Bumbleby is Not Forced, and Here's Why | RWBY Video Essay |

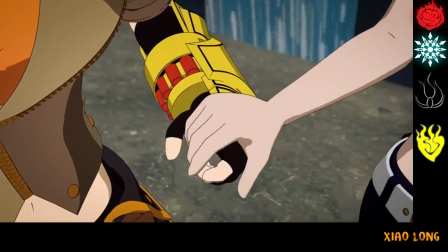They are a unified force.
She's not protecting me, Adam.
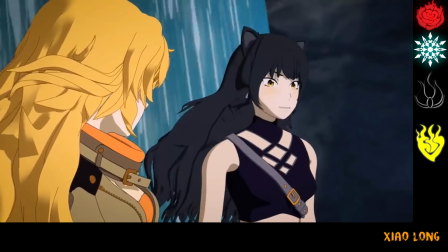And I'm not protecting her.
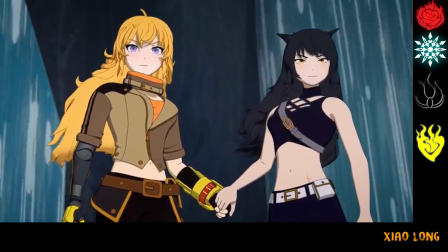We're protecting each other.
This obviously strikes a chord with Yang.
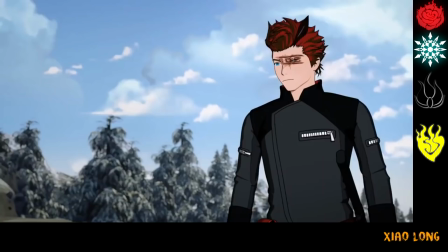It's exactly what she wanted and needed to hear from Blake. Not only that, but Blake is stubborn.
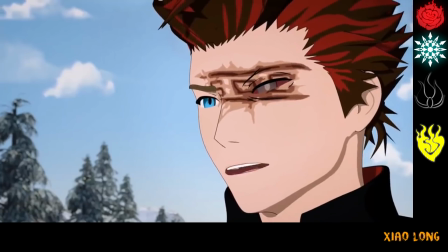She won't die a noble death protecting Yang from Adam. She wants to fight this together, so that they can have some kind of life together afterwards.
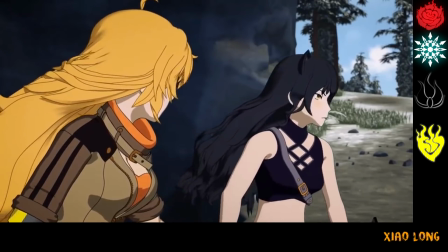I don't have a choice. I have people who actually care about me.
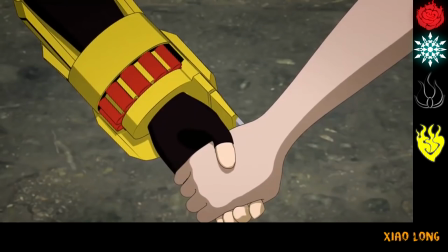And I promised I'd never leave them again. So I'm not dying now.
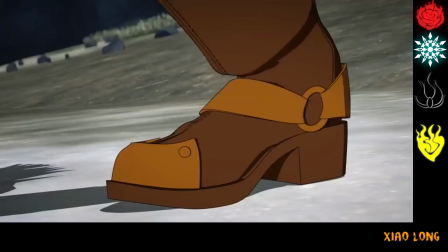Yang also highly approves of this. Blake isn't going to leave her ever again.
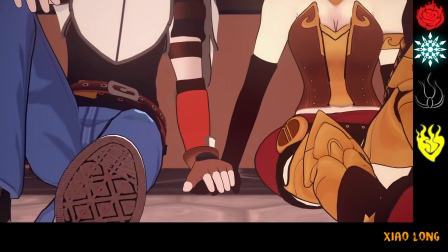Also, RWBY makes a big thing out of romantic pairings holding hands. Just look at Arcos and Renora.
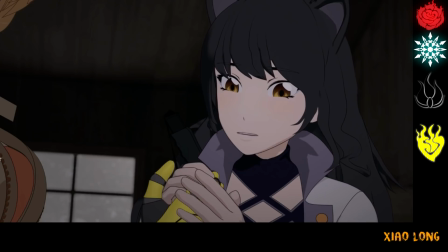And look how many times Blake and Yang have held hands this volume.
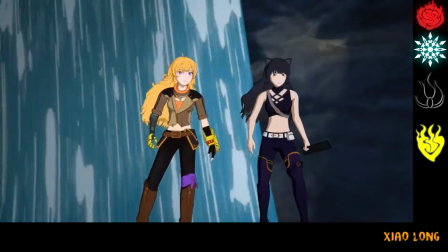I think this fight is where Yang really gets the measure of who Adam is as a person too. She probably had an idea from the way Blake spoke about him at Beacon,
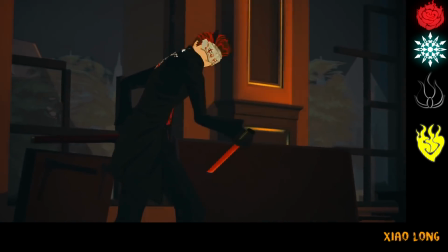and how casually he went about stabbing Blake during Beacon's fall, but especially how he speaks to her and about her during this fight, calling her a coward,
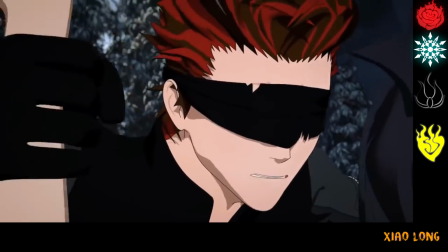insinuating her betrayal, his possessiveness, and his jealous nature around Blake.
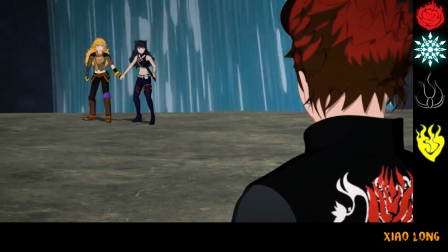She puts the pieces together and finally understands why Blake left after the fall.
This guy.
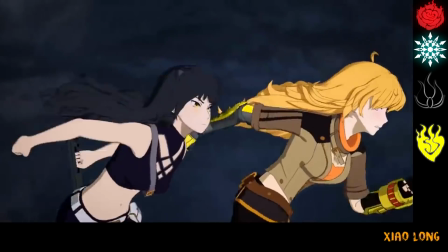The two of them defeat Adam together, with Blake breaking down afterwards,
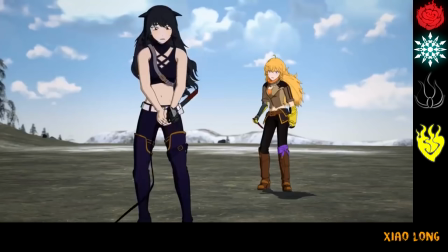terrified that Yang might have taken Adam's words to heart, that Blake would break her promise.
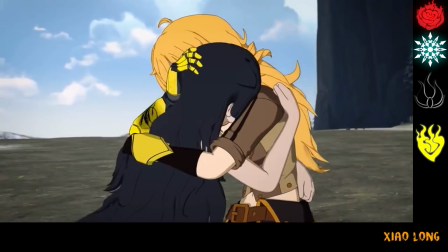Yang knows now that Blake really is ride or die for her. Also, look at the way this whole scene is framed.
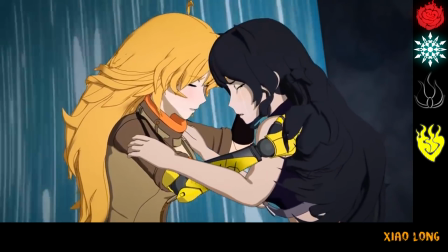It's intimate. Again, there's no background score. The emotions of the characters, the strength of feeling between the two, carries the weight of the scene.
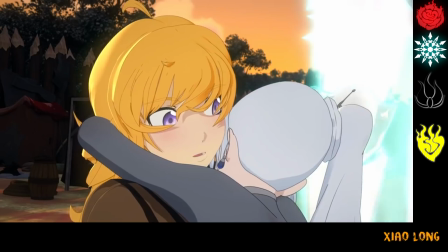Anytime we've seen Yang hold someone else, it's never been like this.
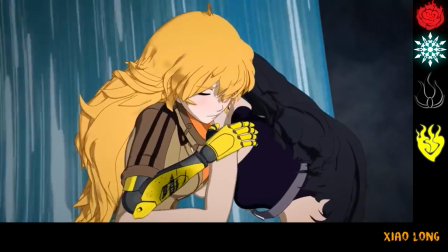This is a deeply personal moment and romantically charged in how it's animated, made to be deliberately different from how she's held anyone else before.
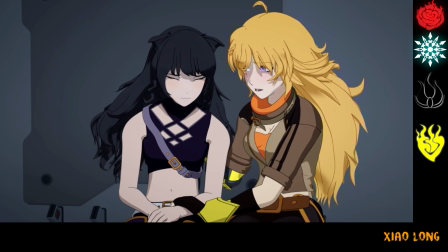In the finale, we get a few great moments too. Yang reassuring Blake, this cute little handhold over Blake's thigh,
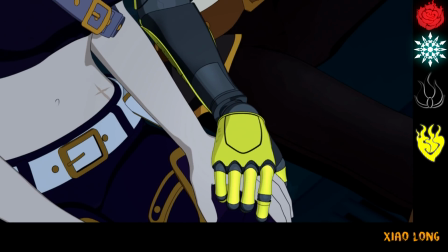which again is a level of intimate interaction Yang and Blake simply don't have with other characters.
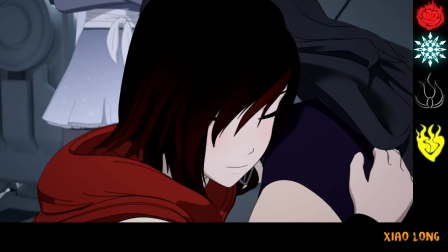And of course, this knowing look between RWBY and Yang. Yang looks away with so much love in her eyes that she looks in danger of imploding from gay feelings, in all honesty.
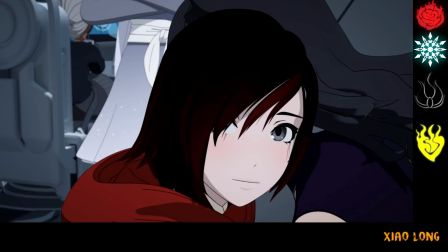I can relate too hard to that feeling.
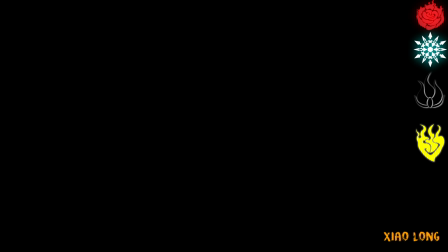Now that we've reached the end of this section, yes, this video is fucking long, sorry not sorry, let's look at another interesting creative choice with the writers.
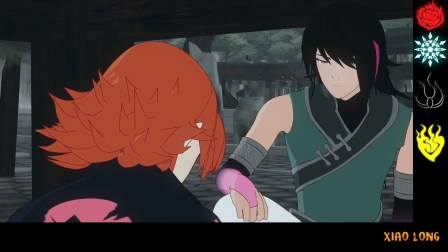So with Renora, who are all but confirmed at this point, the narrative device that brought them together properly was taking down the Nukalavi Grimm,
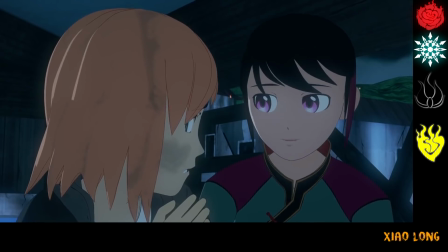a source of shared trauma from their past, with the episode ending in a cute as hell handhold on an airship,
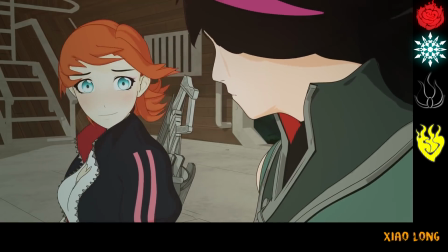looking at each other softly. Oh look, Bumblebee got the exact same treatment.
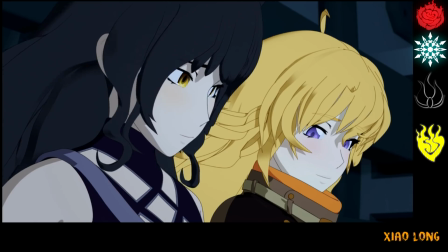I wonder if that's supposed to be a romantic parallel. Spoiler, it is.
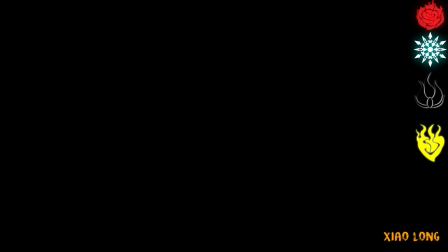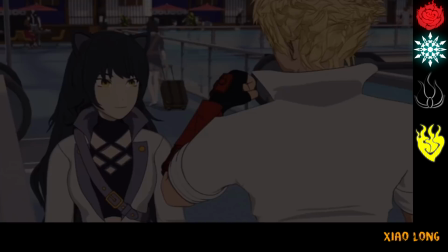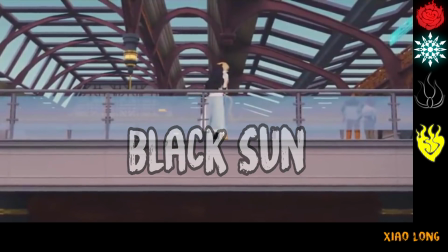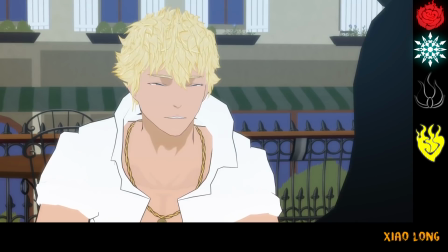So I can't really do a video essay about Bumblebee without talking about Black Sun.
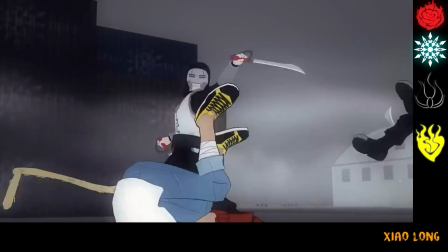Back at the beginning of RWBY, I do think that Black Sun was a viable romantic choice for Blake, but I really don't think that Black Sun was ever meant to be endgame.
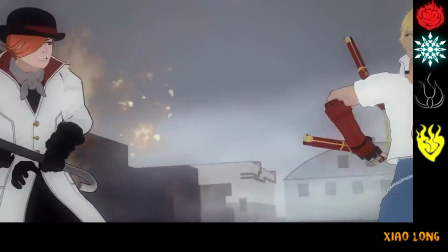It's a cute pairing, and I absolutely adore Sun as characters go, and can understand why people enjoy the idea of him and Blake getting together.
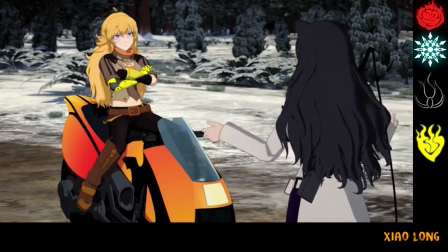However, with what we're presented with in the show, I do think that Bumblebee has more potential narrative merit and emotional weight in upcoming volumes,
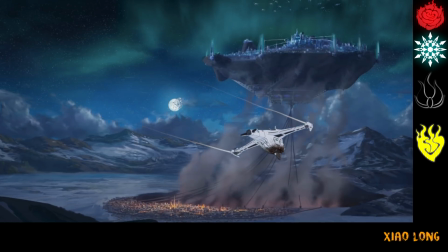outside of what it could do for LGBT representation. I do honestly believe that Blake had a crush on Sun, likely during volumes 1-3,
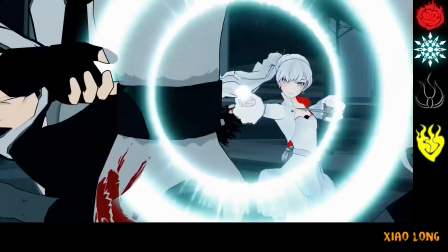but that her feelings never ran deeper than that, especially after the traumatic events at the end of volume 3.